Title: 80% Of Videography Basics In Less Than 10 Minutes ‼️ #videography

Well, if you were to slow down the shutter to, say,
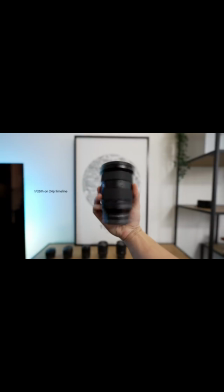1/25 of a second, your motion blur would increase and it wouldn't look as natural. Same thing as going too fast as well. If you shot 24 FPS using a 1/200th of a second shutter speed, the shutter is refreshing so many more times per second,
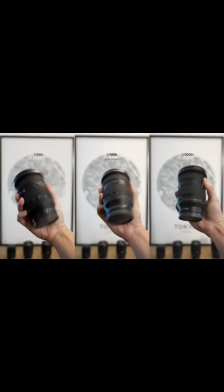which means less motion blur and a less natural looking image. Sometimes that actually might be what you're looking for, when the camera is moving quickly or when there's a fast-paced action scene, but that's a little bit more advanced than what we're trying to learn right now. Just remember, try to get as close to double your frame rate as you can.
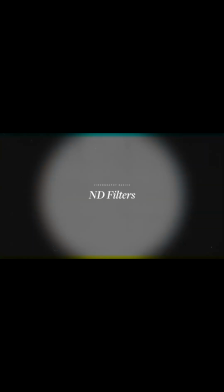Now, because we are so limited in our shutter speeds when it comes to video, sometimes when we're out about and shooting, with such low shutter speeds compared to what we do in photography. Plus, we want to keep our bokeh nice and creamy without wide apertures. We might find that we are severely overexposed because of our locked-in shutter speed or aperture settings,
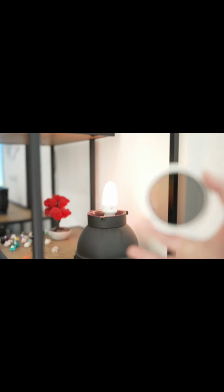and this is where ND filters come in.
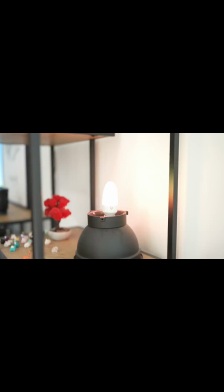ND filters are dark pieces of glass you put over the front of your lens, darkening your exposure.
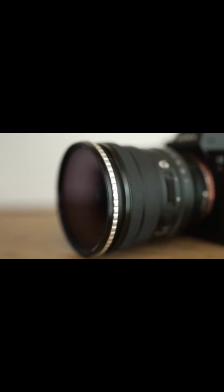They're like sunglasses for your camera, and you may have used them before for photography for things like long exposures.
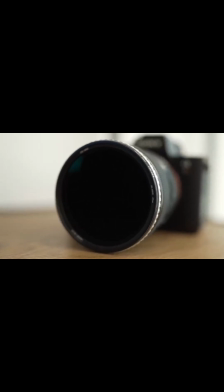It's the same kind of idea. If we have parameters that are locked in from a creative standpoint, like our shutter speed or our aperture, and we're already as low as we can go with our ISO, and there's lots of ambient light around, and we need some other way to reduce our exposure. But since we've run out of ways to do it in camera, we then need to use an external piece of gear.
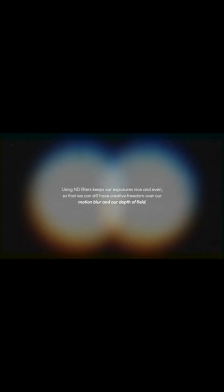Using ND filters keeps our exposures nice and even so that we can still have creative freedom over our motion blur and our depth of field.
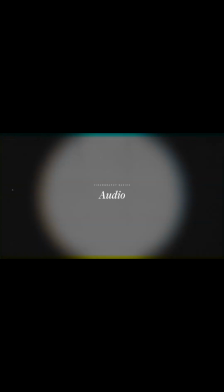Now, a huge part of the video experience that is different to photography is that video has audio. And remember this well. People will put up with shaky video, but they won't forgive you for crappy audio. You may be capturing footage of someone talking and the footage might be shaky and overexposed and look like crap, but if the audio is crisp and clear, then it might still be savable. The inverse of that may not be as true. Now, with audio, there are many different types of ways to capture it.
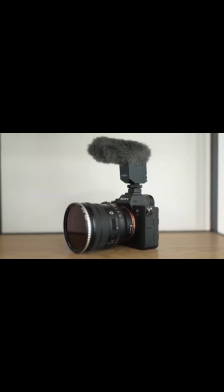A very common one is a shotgun mic, which is a mic that captures whatever is in front of it in a very narrow directional pattern. And you see these very commonly on the tops of cameras for people who vlog and such, but also in movies where, those people hold those gigantically long poles over the talent.
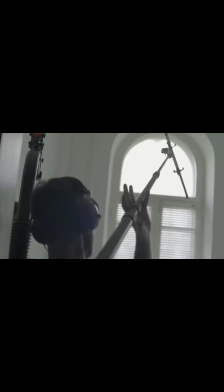Those things are shotgun mics as well.
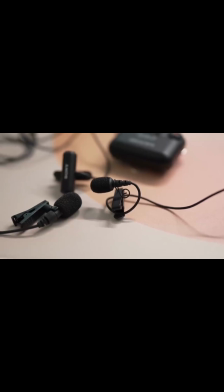There are other types of mics like lavalier mics, which are great for on-body or very close range voices while remaining hidden as well,
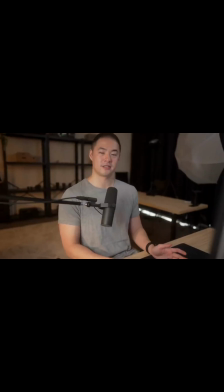or dynamic mics that are great for rejecting ambient noise around, or condenser mics, which are great for recording voices, and so on. Different kinds of mics have different uses and pickup patterns, and audio in general is just a whole other world and really deserves its own video, so definitely don't ignore it.
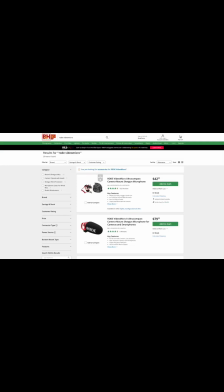It's very important. To get started, a simple shotgun mic like the Rode Video Micro will be more than enough and set you back less than $50.
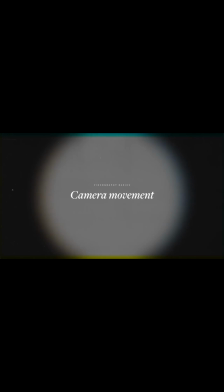Another unique thing about video is that not only are the shots required to be set up from a compositional perspective, just like in photography, but also the movement of the camera is important too. In videography, you have camera movements, patterns, which the camera moves over time. Some basic ones are the pan, which is when you move the camera horizontally left and right while keeping the vertical axis still. This is perhaps the most common one and is great for following your subject or revealing information.
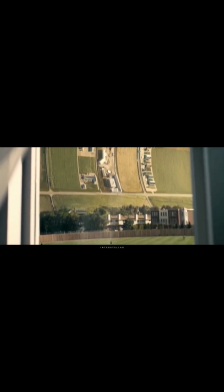Tilt is the same as pan, but up and down on the vertical axis instead of the horizontal.